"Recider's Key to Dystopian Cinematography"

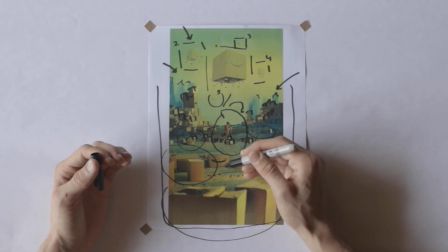497s
The two textures at play here is we have the smooth cardboard and then we have the rough dirt. I like to only have like 3 or 4 different textures in an image. But yeah, texture, scale, coloring, those are probably like my 3 biggest tools when it comes to blending.
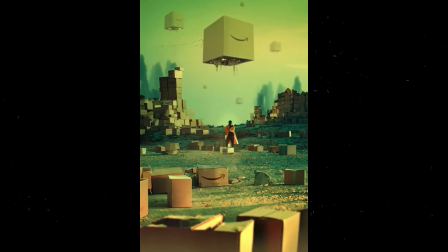515s
Trying to be consistent and intentional with that really helps sell a heavily computer generated image like this one. On to the next shot.
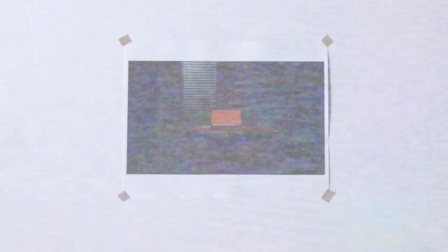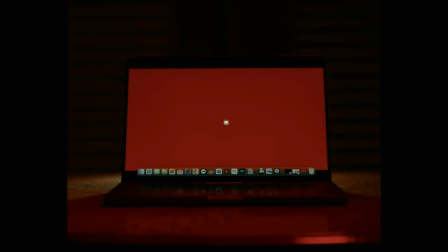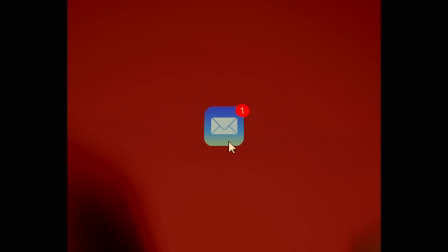535s I had just received an email for an opportunity that was super scary and exciting.
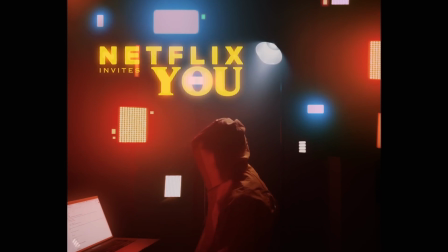543s Netflix invites you to the movie premiere of Hitman.
I wanted to create this tense, not necessarily horror, more of like a thriller kind of tone.
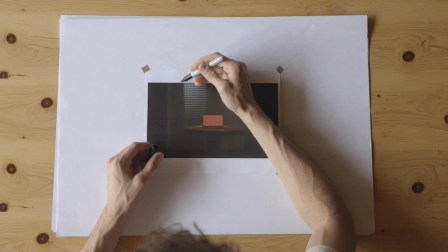555s
So to do that, we started out with the weather, and this is a lightning flash through the windows.
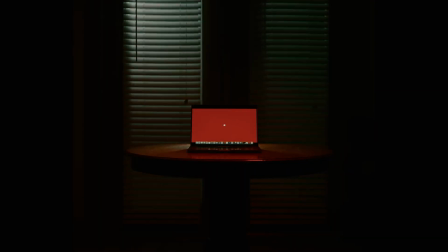562s
You hear some rain sound effects, the big boom and the bass of the thunder coming through. There's not like a practical lightning, like light occurring. I've just got a LED just flashing over and over and over. I believe Premiere has a freeze frame feature.
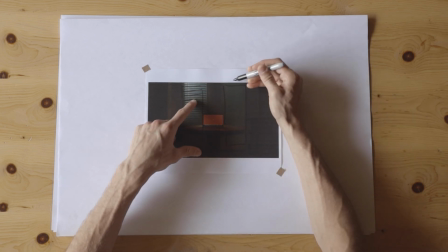580s
I froze them when they were dark, like this one, and then I froze some light ones,
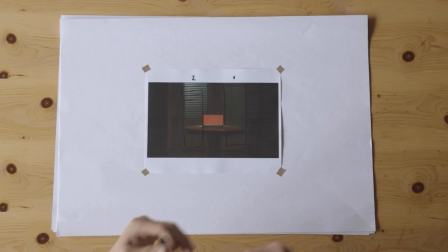586s
just going frame by frame and just play with the opacity to create a lightning looking flash. You're seeing a little bit of light coming out from behind the computer. This is just a little mini LED to kind of give the computer a highlight.
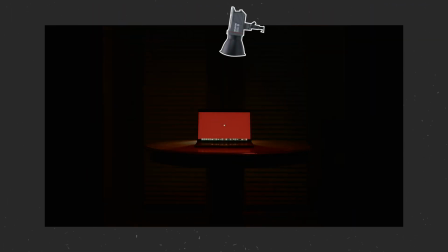601s
And then the table itself is going to be lit up by that spotlight, just giving a nice faint highlight to this table. The lighting I have is just a random collection of LEDs that I've acquired over the years.
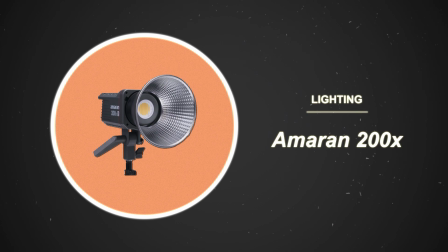618s
I've got a few Amaran 200s. I had some RGB LED.
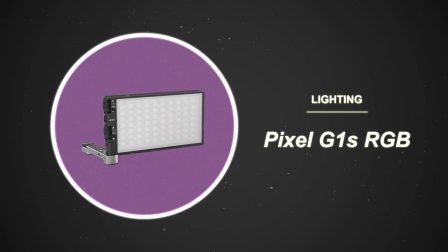623s
They're just the very miniature rectangle ones. I use it in every single one of my videos. It's the most versatile light. Super easy to just tuck into any little corner or hide in any little pocket. And I think the LED tube light's great for just nice, soft, subtle lighting. On to the next shot.
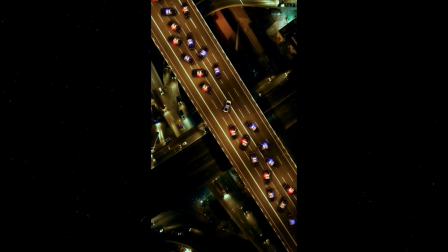So technically, none of this is mine. So we first started out with a top-down drone piece of stock footage of this highway, which I really loved. I love these crossing lines. I think I pulled it from probably Storyblocks I was using at the time,
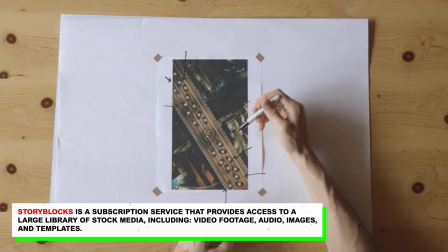666s
which is a pretty solid stock footage website, but just loved all these leading lines and all the cars moving by.
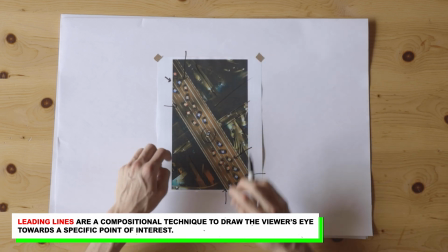673s
Just created great depth through the movement and the placement of all the different roads. I don't believe this road was here. This road was from a different stock image.
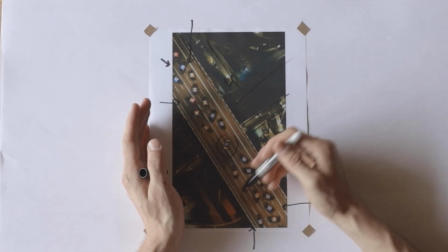686s
And so I cut it out and I put it up here and then added in a little bit of shadow underneath to add some depth and bring it to the main focus above,
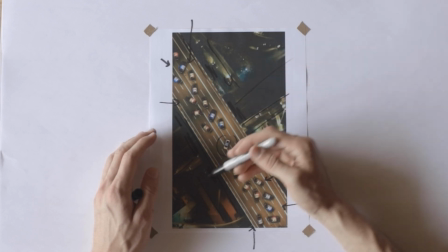697s
separating it from the rest of the highways kind of going on in the background.
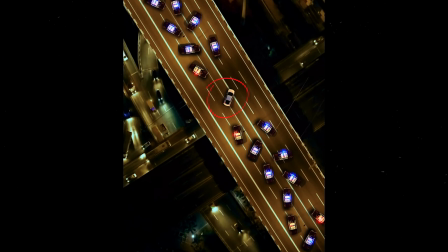702s
From there, I found some stock photos of this Honda Civic, and then some stock photos of these cop cars just top down, and then through coloring, I blended it to this nice orange and blue color palette,
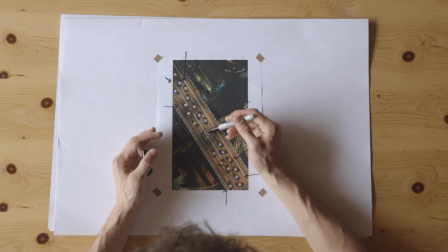717s
added a little bit of shadow.
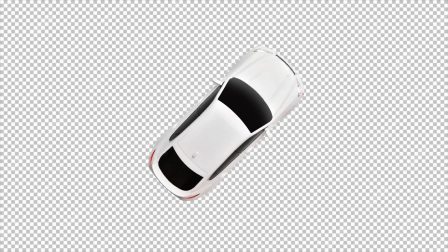719s
I usually just take the original subject, so the car, and then I'll duplicate it, just drop the exposure to fully black,
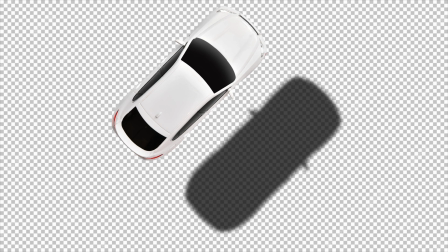727s
throw in some blur, lower the opacity, and then I will tuck it underneath right here.
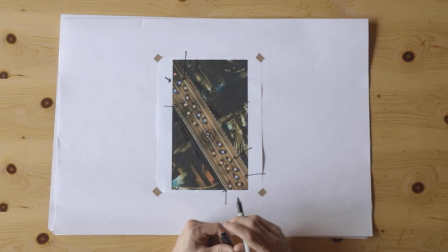734s
These police lights, and I pulled from, again, my favorite VFX site, Footage Crate,
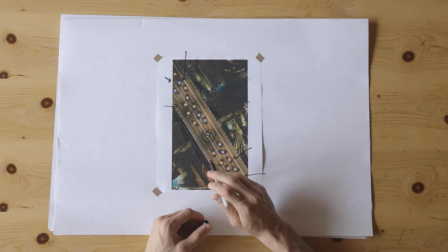739s
and I went in for each police car and added in the flashing lights that you see here.
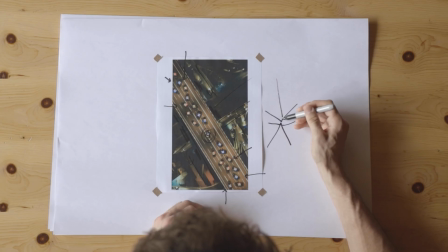744s
And you'll see the helicopter is going to fly by here.
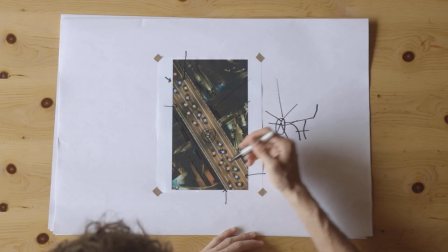749s
That's a helicopter. The helicopter is going to fly over the highway, and also as the helicopter blades are whirring by, it's going to flick up some dust onto the lens.
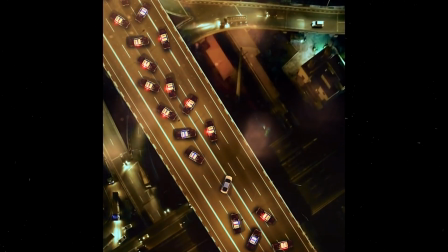762s
And that's just adding a tiny little bit of texture to kind of make the audience believe that the camera is actually there. It's actually looking down at the highway, and this isn't just a bunch of stock videos and images that I've haphazardly collected and thrown together. I think short form content is perfect for generating curiosity because you can only fit so much story into a 15 to 60 second video. I don't know, it's very personal and intimate, but there's this much larger world that's happening in the background, and we don't get to see it all.
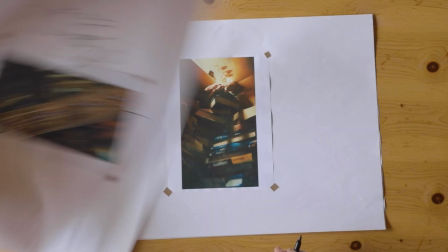793s
We see just a small little sliver of it. Last shot. So this is from one of my more recent videos.
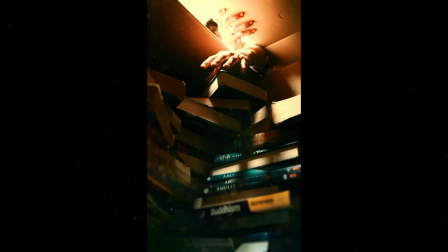804s
In this shot, you are seeing me reach into a cardboard box filled with books.
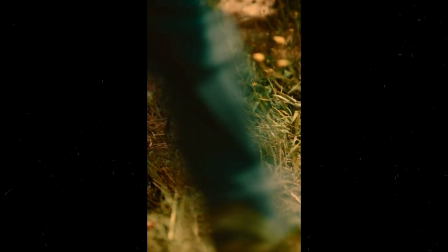810s
The company Amazon has taken over and banned all books from society, which is, of course, inspired by Fahrenheit 451. It's a dystopian world, of course. The entire video took place in a forest during the day.
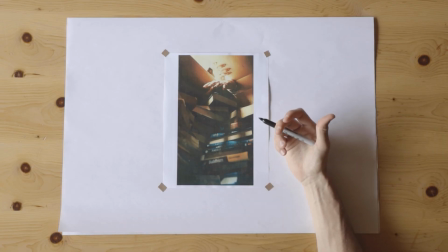829s
This shot was a last-minute decision by me. The night before I planned on posting the video, probably like 2 a.m. at night, I was in my apartment living room trying to figure out the best way to show this. Originally, the plan was to take a cardboard box, put the camera at the bottom, and then kind of have my head looking in. But I felt it didn't really feel right. So I wanted to create something with a little bit more depth that would hide my face, but would still show all of these books that are here. So I took a bunch of different cardboard boxes, I cut them up,
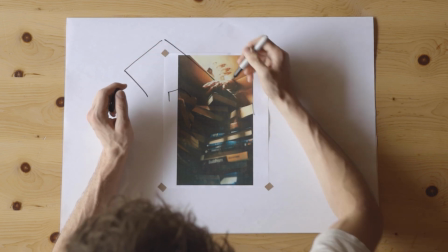862s
and I kind of threw together this like ceiling of cardboard,
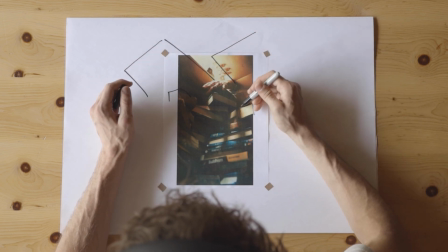868s
which gives the illusion that you're inside a cardboard box,
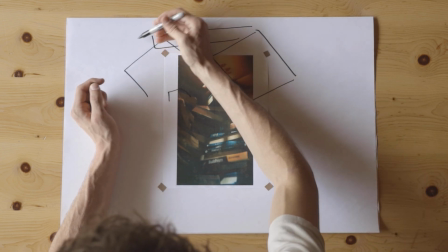872s
but really it's just me like stacking a bunch of cut out pieces of cardboard on top of each other,
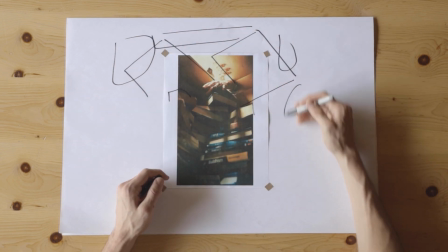878s
which are balancing on like a bunch of pillows. And then these books are on like my coffee table in my living room.
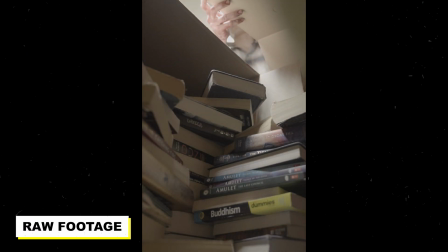884s
I was able to put the camera down low, and that gave me a lot more depth to shoot upward into the ceiling of cardboard. if I really wanted to sell the daylight in the middle of a forest, I took my favorite piece of equipment, which is my C stand,
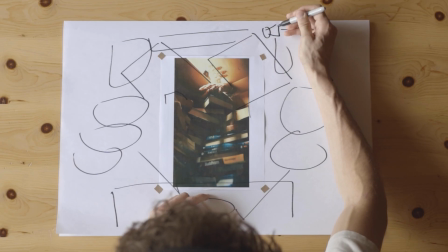902s
and I put my Amaran 200 spotlight, cranked my exposure up.
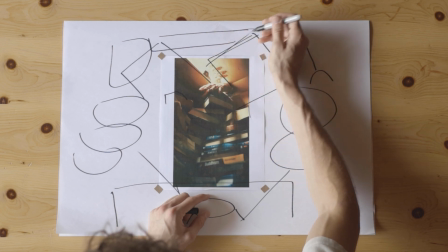907s
I think my ISO was at like 12,000, and just blasted light straight down. I really, really loved the way that this like heavenly kind of light was shining down on the books here.
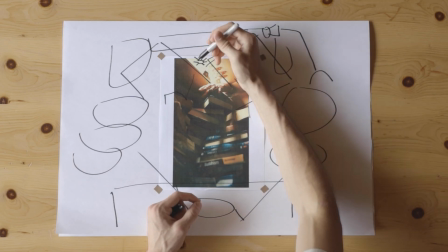919s
If the exposure was turned down, like just even a little bit, you would catch the detail of the ceiling fan blades, which would then suck.
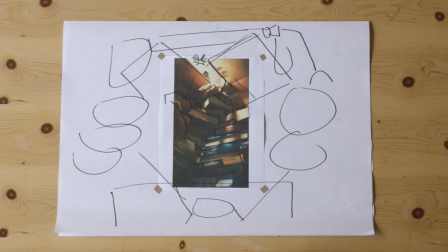927s
Really made a mess of this paper. Those were a few of my shots. I hope this was enlightening or anything. I hope this was something. And yeah, that's it, I guess.